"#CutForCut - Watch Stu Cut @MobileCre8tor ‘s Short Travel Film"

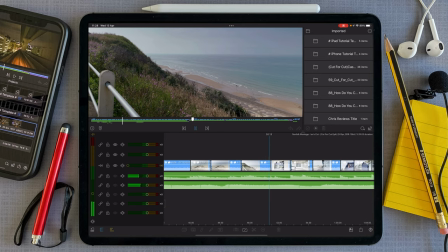8:13 Then we've got a wider shot again back to the beach and then we go to
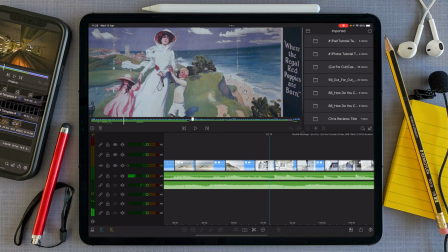8:19 this close up of a Victorian postcard and then a wider shot.
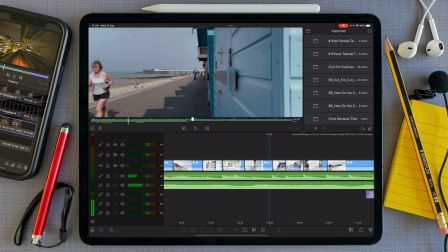8:25 That then takes us to people jogging along the promenade then go tight on beach hut and then wide
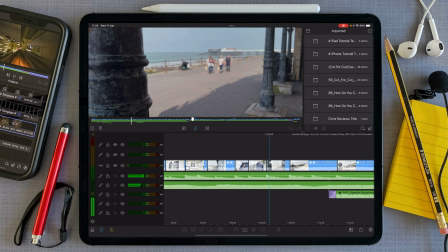8:35 and then that takes us to people walking towards this victorian column arrangement
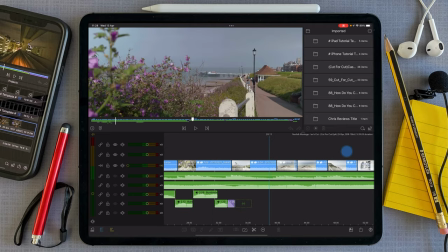8:42 so if you look at what i've done with the version go
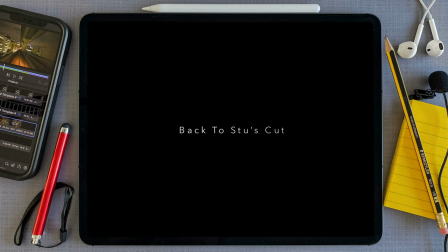8:48 to my cup i have made some changes so
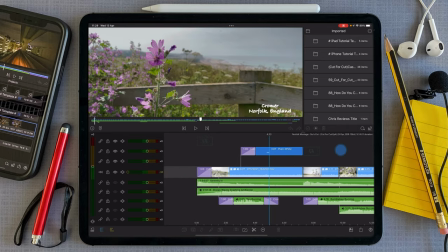8:56 I've changed the font to take away the lilac purpley box, added a little bit of a drop shadow and placed the font in the bottom right hand corner just to balance things up a little bit better.
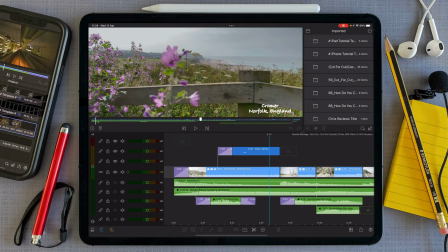9:17 Now there's nothing wrong with what Ian did with the font being up the top and sort of surrounded, but I just like to keep things a little bit more simpler when it comes to titling. Especially with something like this that's a travel vlog.
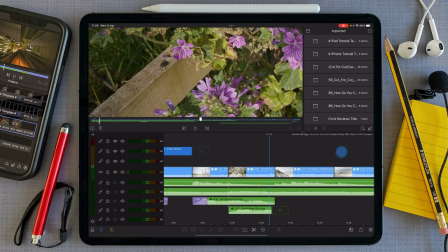9:29 So we cut to there, we cut to the fly, and then what I've done now is we then cut to this shot of the beach area. Now what I'm effectively doing is I'm continuing these flowers as a kind of theme
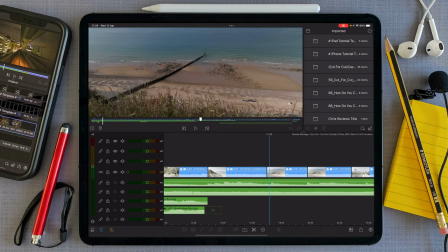9:44 through the shots and then they get less important as we go further forward. So we've got the shot here of the dog coming towards its master, the dog being that tiny little speck there, and then we've got a kind of old-fashioned stack
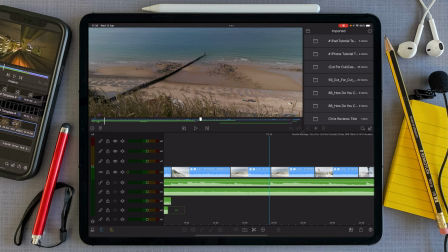10:03 of wood that stops the beach being eroded away too much,
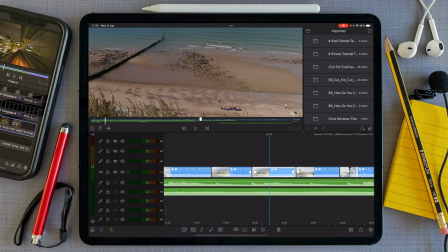10:09 and then it comes in a bit tighter. Now, what I've also done is Ian had scaled this up a little bit more,
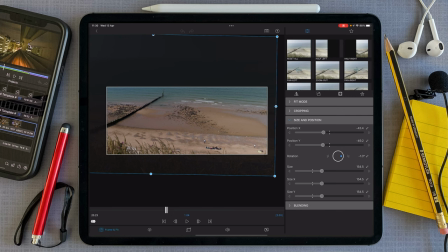10:17 I've just actually relaxed the scaling and just balanced it up so that you can see the end of the wooden structure there.
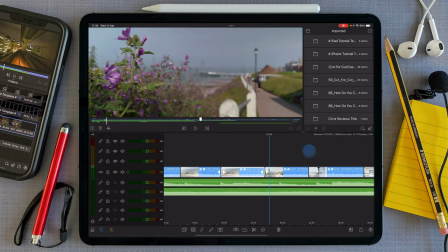10:27 That then takes us to Ian's focus pull. Now, I've trimmed a tiny little bit of the front end of this and it then just pulls to the Kromer pier.
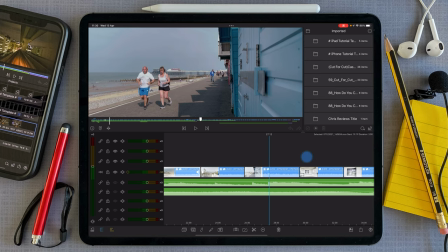10:39 That then introduces us to the promenade and people jogging and enjoying the day, which is fine as soon as they're out of frame it cuts.
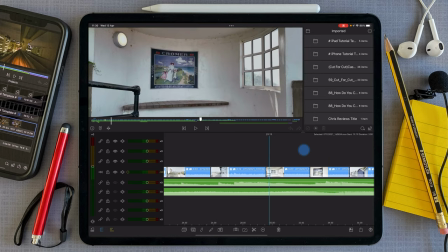10:48 Now, rather than having this tight shot first of all, I've gone to the wide because you kind of want to introduce where you are. It's a bench seating area and then you can cut into the old postcard.
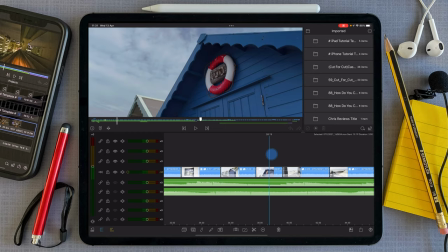11:03 Again, a similar situation here with the beach huts. Ian had gone to this shot, I've gone for the wide, but a little bit tighter.
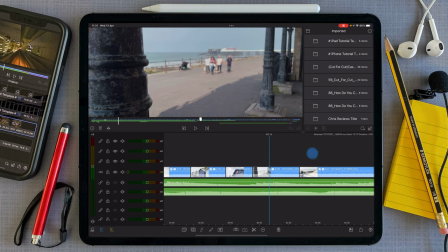11:11 So this is beach hut number 100. And then that takes us to our Victorian cast iron pillars and people walking towards it.
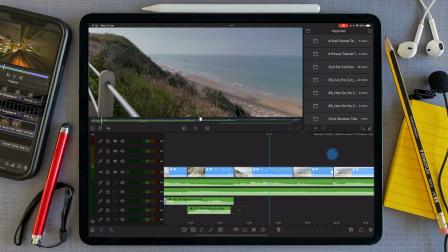11:23 So if I just play the clip through from this point.
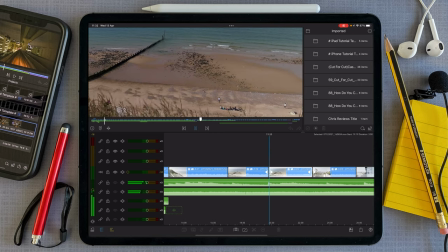11:34 It's just getting a natural flow
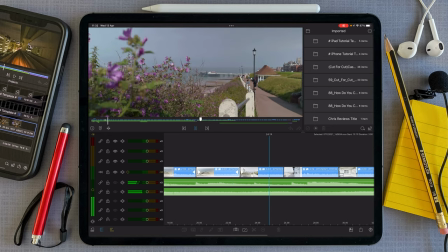11:38 to the film and using the elements within the film to tell the story.
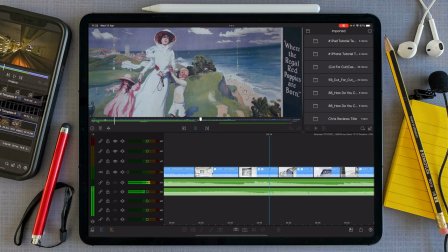11:47 You now know it's Cromer and then we're starting to show off Cromer.
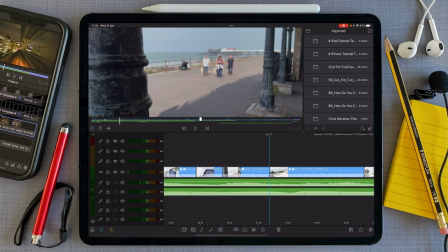11:57 And there we go. I'll put the volume back up on that.
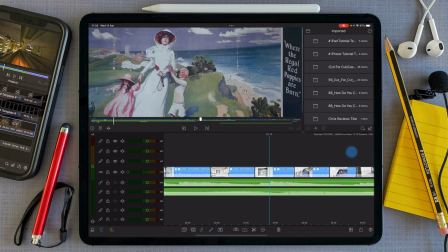12:01 And that's that part of the cut pretty much done and then we'll look
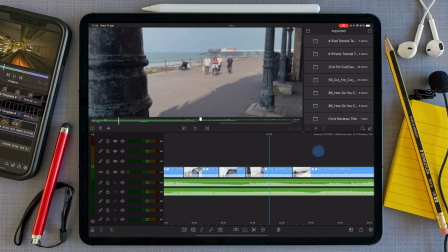12:07 at the next stage which is do i like this shot of the
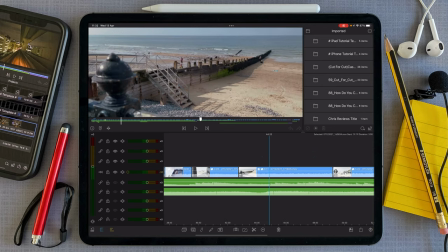12:12 cast iron colors yeah i'll keep it in but then i got a long shot of the beach and i think there's a focus pool i know ian was practicing his focus pools and just experimenting with filmic pro but What does this lend itself?
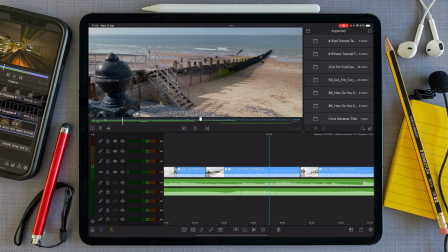12:30 I think the cast iron sort of pillar area is too far over to the left.
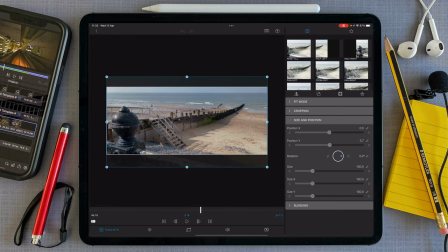12:36 Let's have a look at the cropping. Yeah, it's just the way he's framed it. He's got a beautiful leading line, but he doesn't really need to do the focus pull.
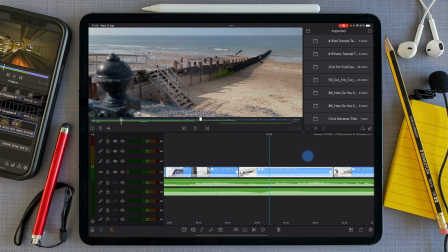12:45 So I would actually just leave it as it is and at the point where it does do a focus pull and goes out of focus I would just make a cut and you've also got an opportunity to cut on the beat there
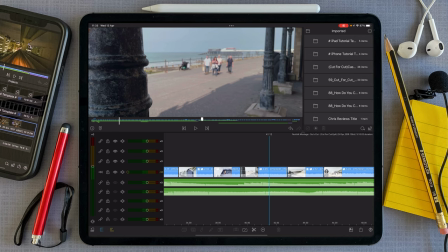13:01 so we'll take that away just lower the volume a little bit again there
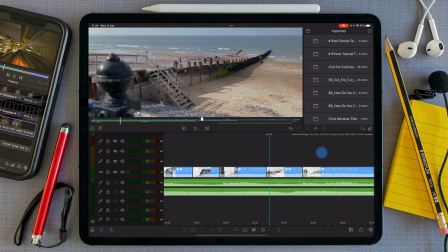13:11 and that again you've got a little cast iron fence
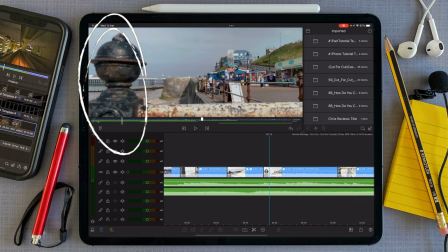13:19 post and then it's there again so it kind of balances things out nice buds flying by
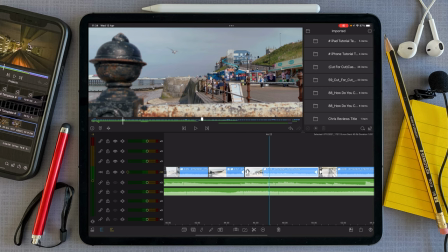13:33 and again do we maybe want to actually tighten up on this one a little bit let's see where he's been at so maybe come into it a little bit more
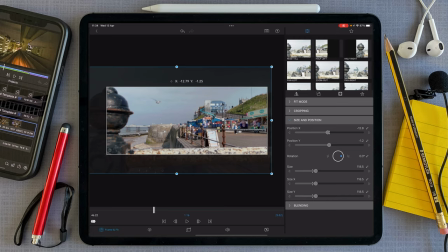13:43 push that over and then we'll just straighten up
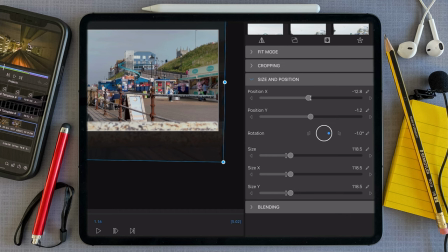13:51 the framing and
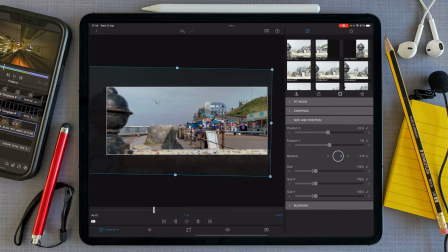13:55 then pull it down a little bit so we're still seeing these elements but they're a little bit less intrusive in the frame play that through
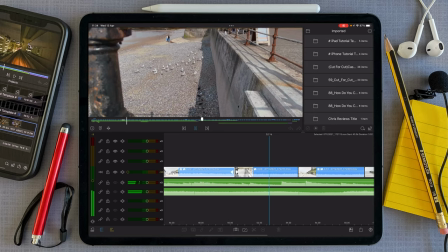14:08 and I think that's a nice cut and it's just got a smaller version here
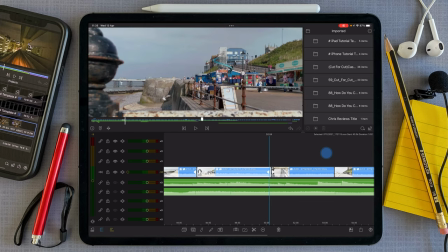14:15 so timing slightly because I've made adjustments to the clips so what we'll do is, I don't know if there's anything yet we'll hold on to this clip a little bit longer so
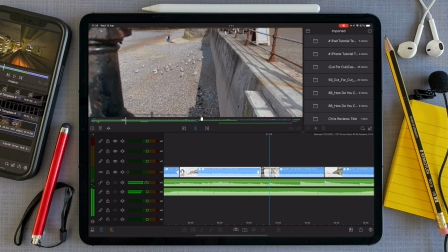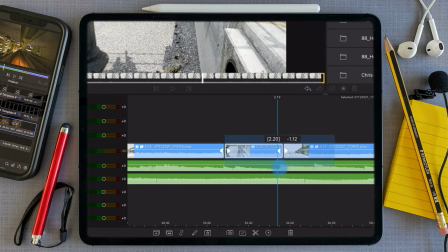14:30 and we will reduce the length of this clip so that it matches the beat
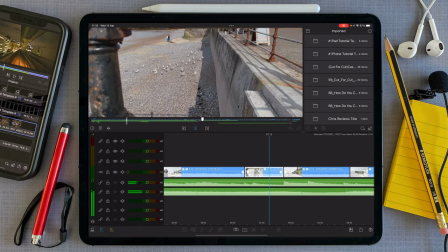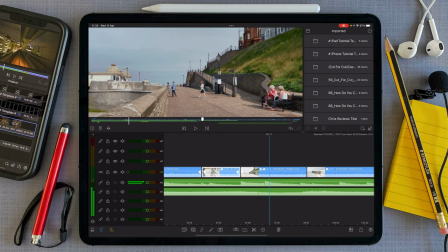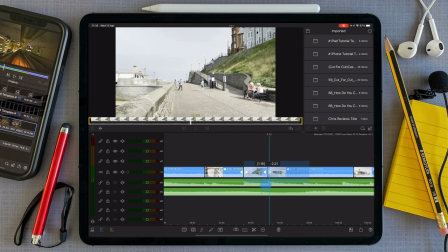14:47 Again, reduce the length of this clip, and
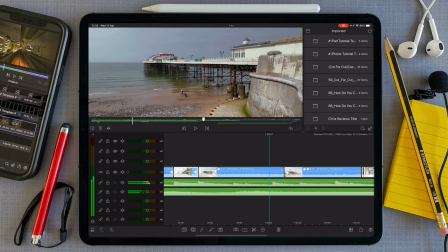14:55 that's a good one to hold on to, because you're now getting to see the pier a lot more prominently. I'll just again cut into the beat. There we go.
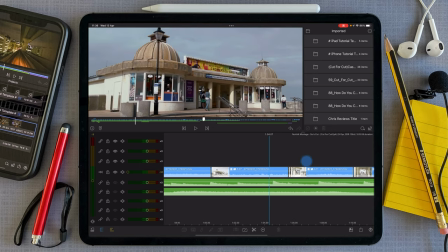15:10 You can see a little bit of a pan going on here, which I like to see, and we might as well take advantage of cutting to the beat again. in. Now again, we've got this issue of, in fact, no we don't, I thought it actually went wide, but it doesn't.
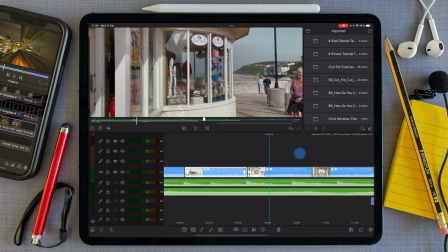15:28 It's perfect. Sorry, I was going to say we've got this issue of this clip being
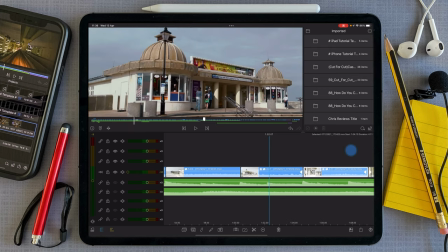15:34 wide and this clip being a little bit closer up, but it's actually got it perfect. So my apologies Ian. We'll go from this clip, this clip, and
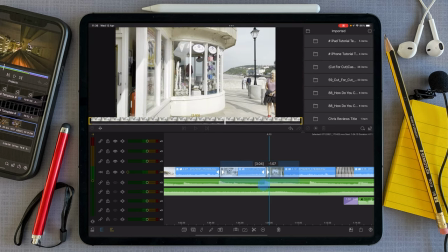15:48 you might as take advantage of cutting to the beat just now while you can and
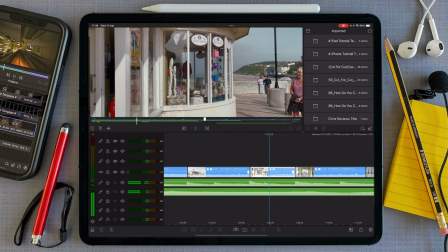15:53 it also just reduces the length of time that you need to be looking at this clip. There we go.
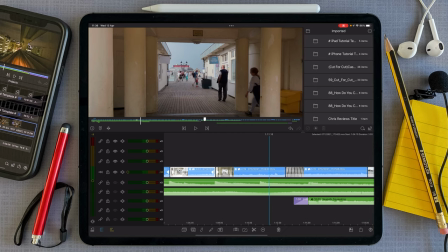Roll that over to there.